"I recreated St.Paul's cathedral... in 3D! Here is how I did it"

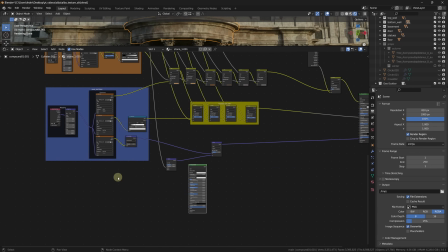At this point I decided to add a bit of a hand-painted touch to the material. I duplicated the principal shader and connected it to the maps of the base material.
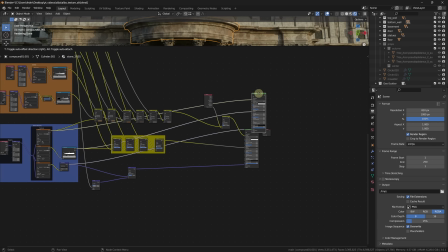I then added a mix shader node to combine my two shaders.
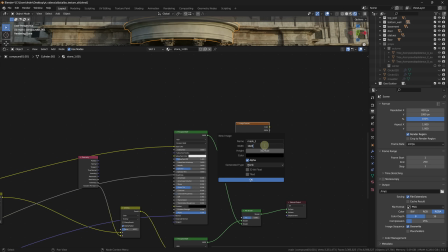For the factor I created a new black texture, gave it a name and a resolution, and I connected it to the factor socket.
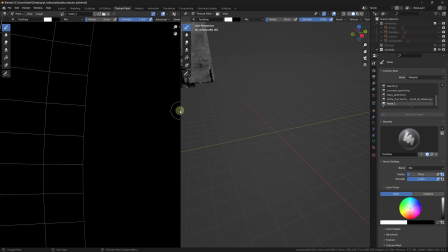It was time now to grab the pen and the tablet and to switch to texture painting mode.
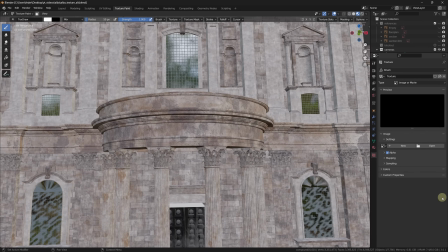I loaded one of the grunge maps as the texture of the brush, and back into the brush settings I changed the mapping from tile to stencil.
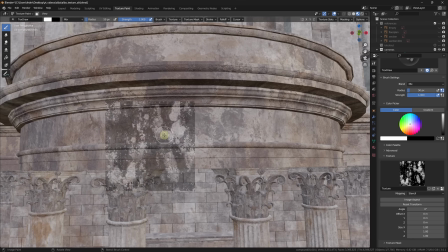So I began painting here and there, trying to break the uniformity of the patterns.
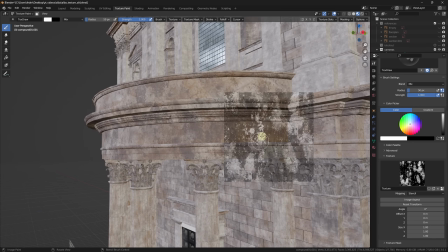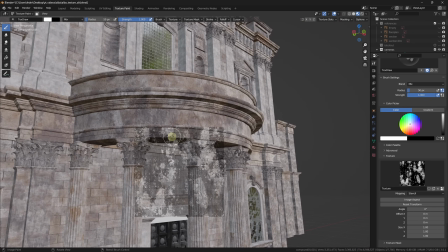Now if you want to improve the quality of your work and add a bit of your personality into your scenes,
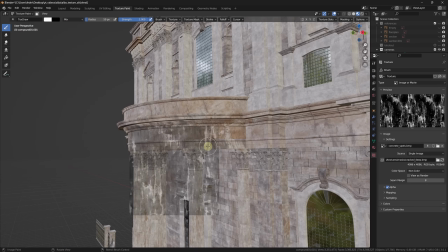even if you are not that much into digital sculpting, you may still want to consider owning a tablet,
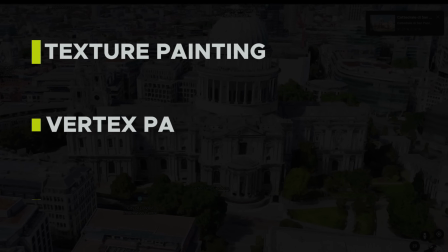and the reason why is pretty simple. Whether it is texture or vertex painting, or sculpting of course, your mouse is only going to be on or off,
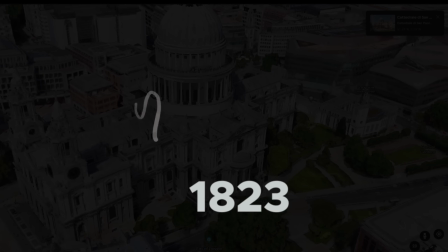either clicked or not, while with a pen you can have thousands of different levels of sensitivity,
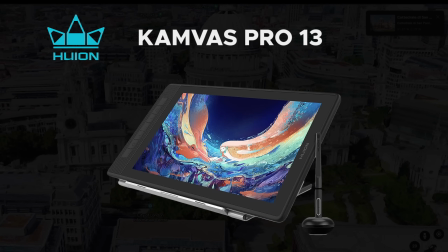depending on your hands alone. For this project the folks at Hoion nicely let me put my hands on the Canvas Pro 13 2.5K,
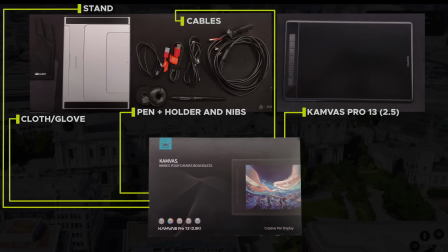which, apart from display pen and cables, comes bundled with a few additional treats such as extra nibs,
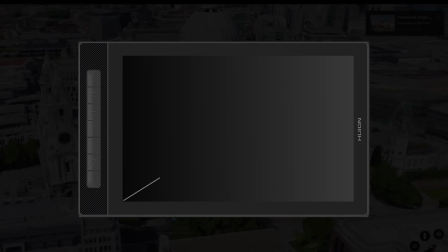a cleaning cloth, an artist glove, and more importantly a stand. The display is 13.3 inches in size, which, considered also its weight and thickness, means it is portable,
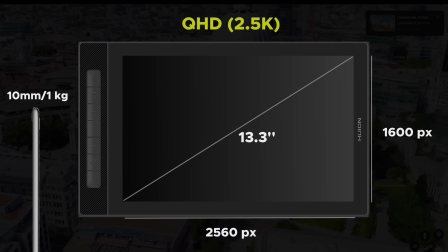and still holds a resolution of 2560x1600 that returns crisp and clear images.
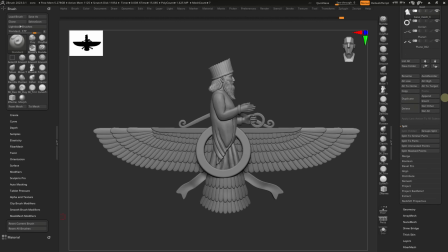Additionally, such resolution can easily handle softwares with pretty busy UIs.
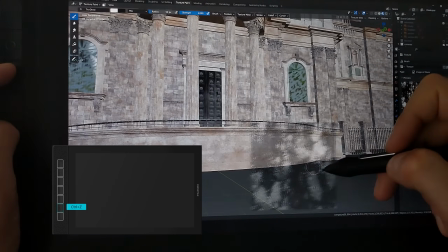The interaction with the display is completely customizable, so there is no need for you to take your hands off of it while working.
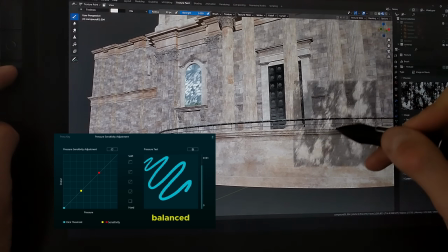The pen, which is battery-free, has more than 8000 pressure levels and can be adapted to whatever your drawing style is.
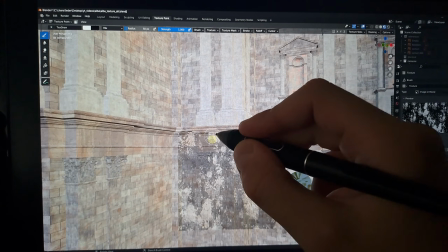So if you're thinking about introducing a tablet into your toolkit, do take a look at this as it is great value for money, I'll leave a link down below in the description.
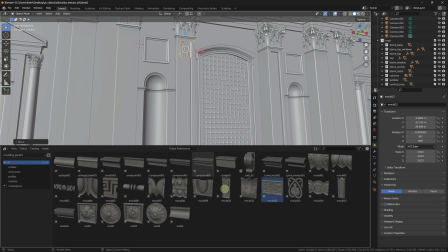Back to St. Paul, at this point I was basically running out of time.
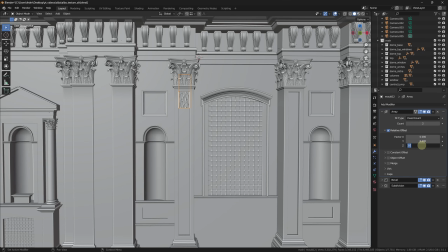I quickly started adding the missing details as well as all the other different items within the scene, such as the main road,
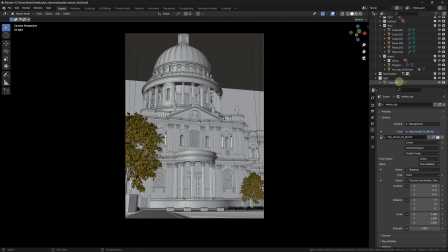some props, trees and vegetation, and also a cube with a principal volume shader for the atmosphere.
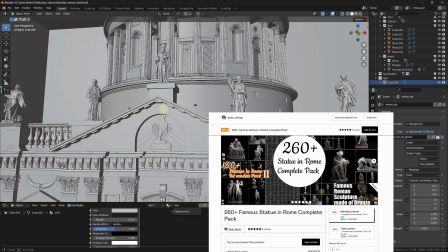The statues I used come from a nice pack by that design, while trees and vegetation are from the Botanica Dawn.
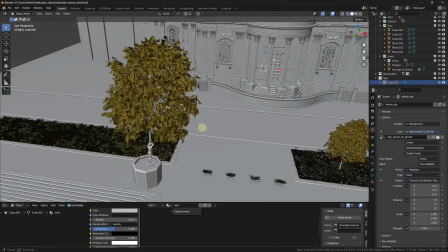And with that, it was time to move to the next and final chapter.
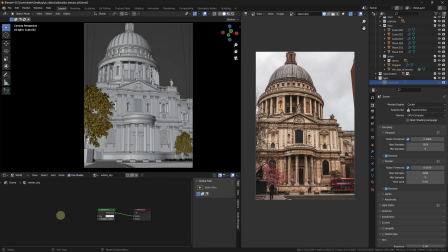The reference shot was taken during a pretty moody and cloudy day, with no evident direct light sources apart from what was coming from the sky itself. My setup was then very basic, with simply an HDRI lighting the entire scene to try and recreate the flat overcast feeling.
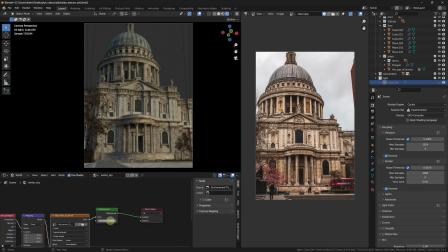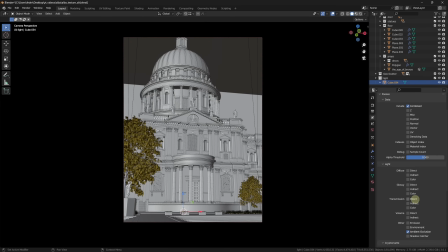Before rendering I enabled the ambient occlusion pass in the layer panel since I will use it later when compositing,
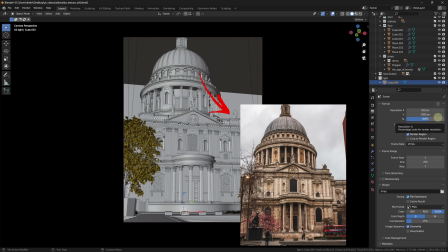while for the format I chose a 3 to 4 ratio like the one in the shots. Without touching any other setting I went on and finally hit the F12 button.
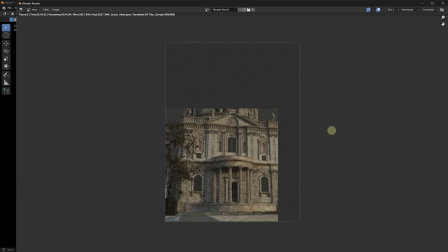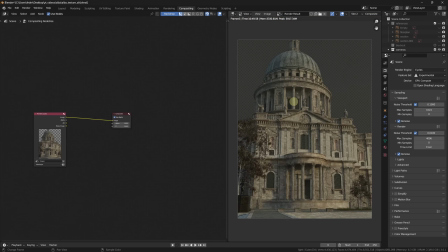In the compositing workspace I added a couple of extra views for both my render result and the main reference, just to have them side by side during the process.
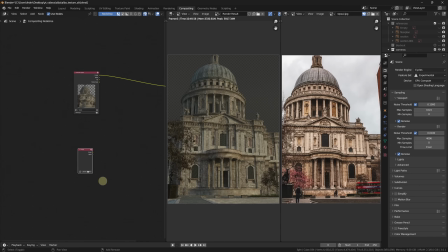As the first thing, I wanted to add the cloudy sky dominating the scene. So I added an image node, loaded an HDRI, and connected it to the render result through the alpha over node,
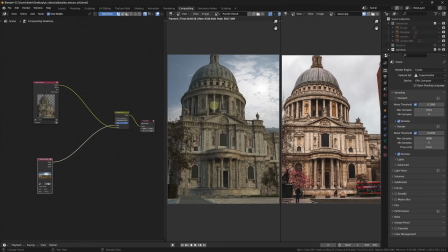switching between different image sources to find the right one.
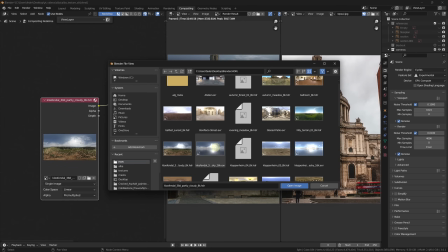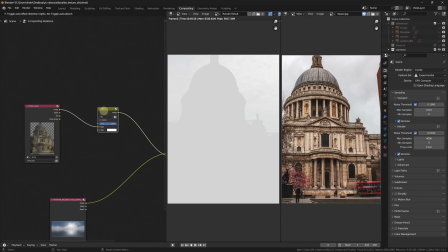The next step was to multiply the ambient occlusion path on top of the render to add a bit of dimension to it.
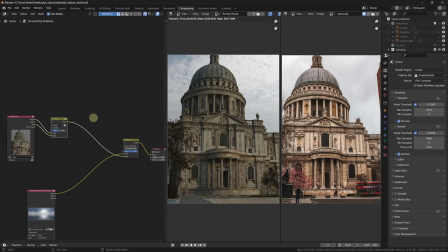but now everything was just too dark, so I added back a bit of exposure as well.